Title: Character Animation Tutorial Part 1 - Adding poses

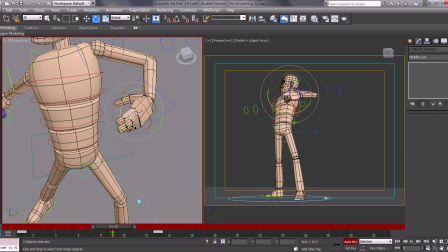503s
What I might also do on these is just grab some of these fingers
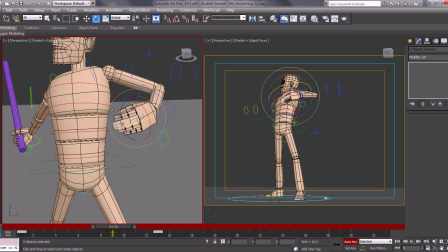511s
and keep these so these are dragging behind.
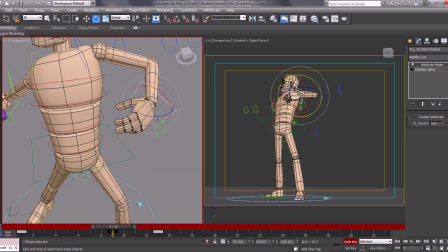522s
Let's just grab this hand control again and have this even more.
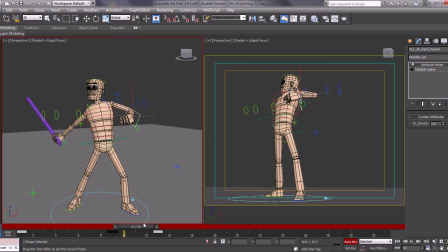530s
Okay, so just look in between the poses.
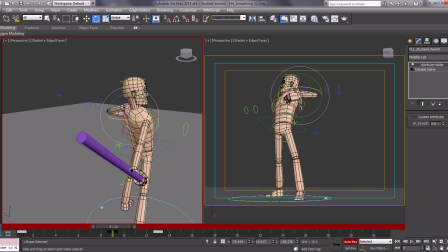541s
We may also have here.
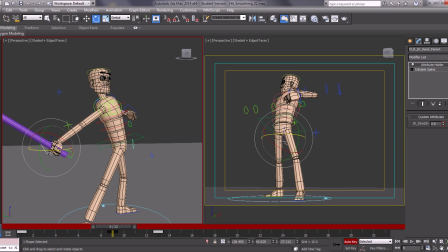545s
Let's just grab this hand control, and I just want to kind of just still have this pulling behind.
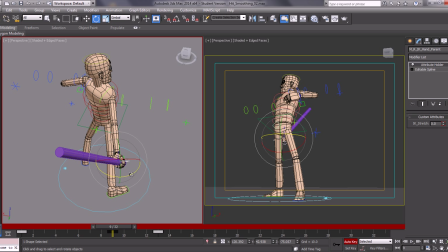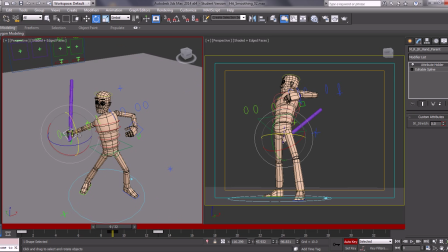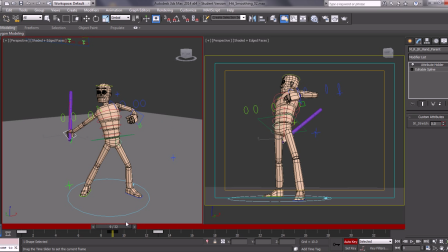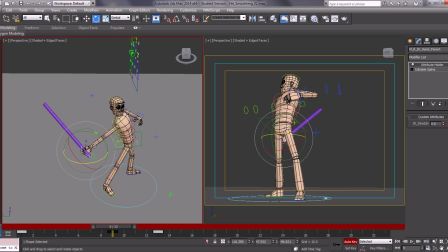Might actually bring this up a bit.
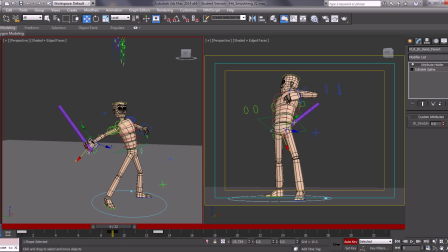584s
Let's just
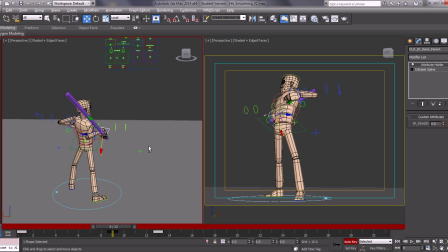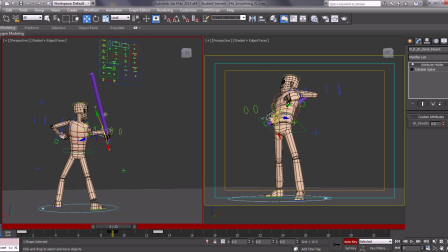593s
this is just tweaking.
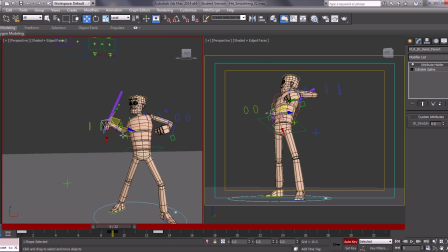Okay, so just this.
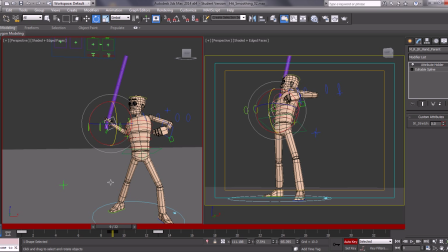614s
And these shapes. The head's going to be dragging a little bit more on this, so let's just accentuate that maybe a bit more.
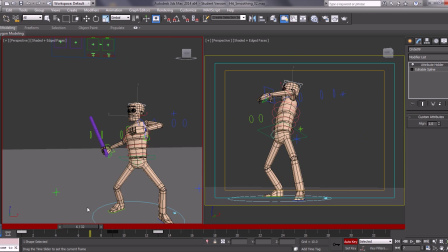Okay. What I'm also going to do on this to add even more sense of weight, and to give the character a bit more stretch,
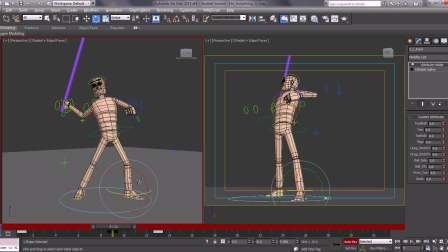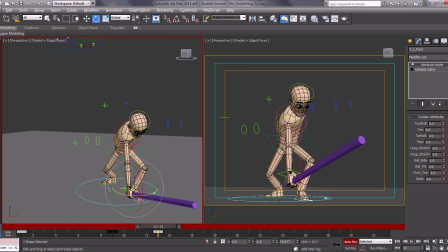655s
so this foot is going round when it's planting. Okay, so I'm going to grab the foot. I'm going to start actually rotating that round. It pretty much rotated round the direction it's going to land. And I am going to lift this up as well.
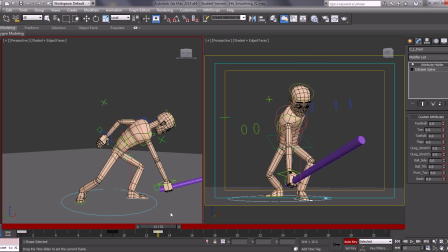676s
So it's really going up in the air, giving it a lot of effort in this.
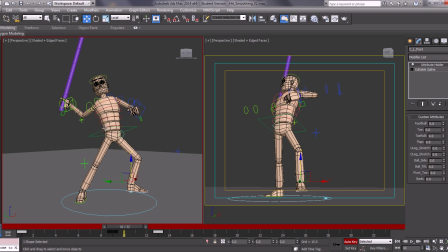683s
Let's just check this again.
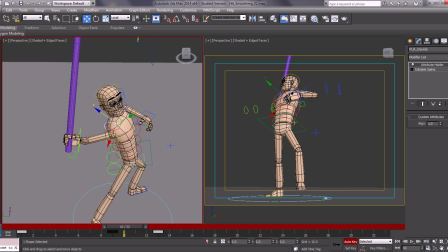689s
I may just pull the shoulder back a little bit as well, just to give that a bit more of a natural feel. Just check where the shoulder is.
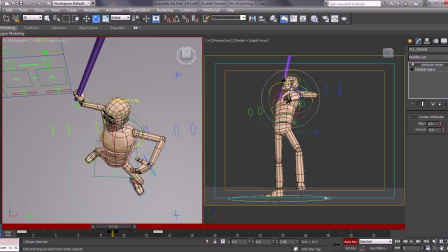702s
Don't forget about the shoulders ever. It's okay.
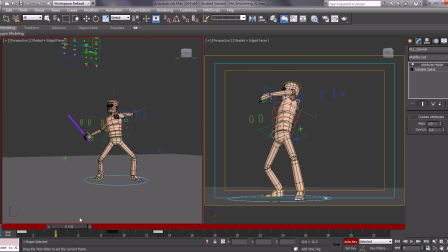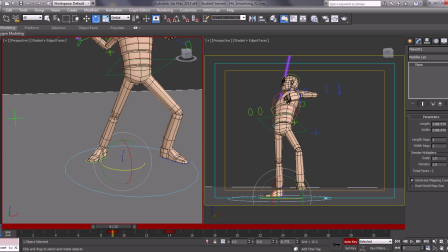719s
And I'm just going to go into the foot platform of this.
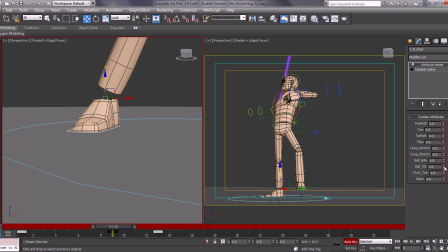728s
I'm going to give this a bit of a twist, do a ball tilt up a bit. Just go bring this up there.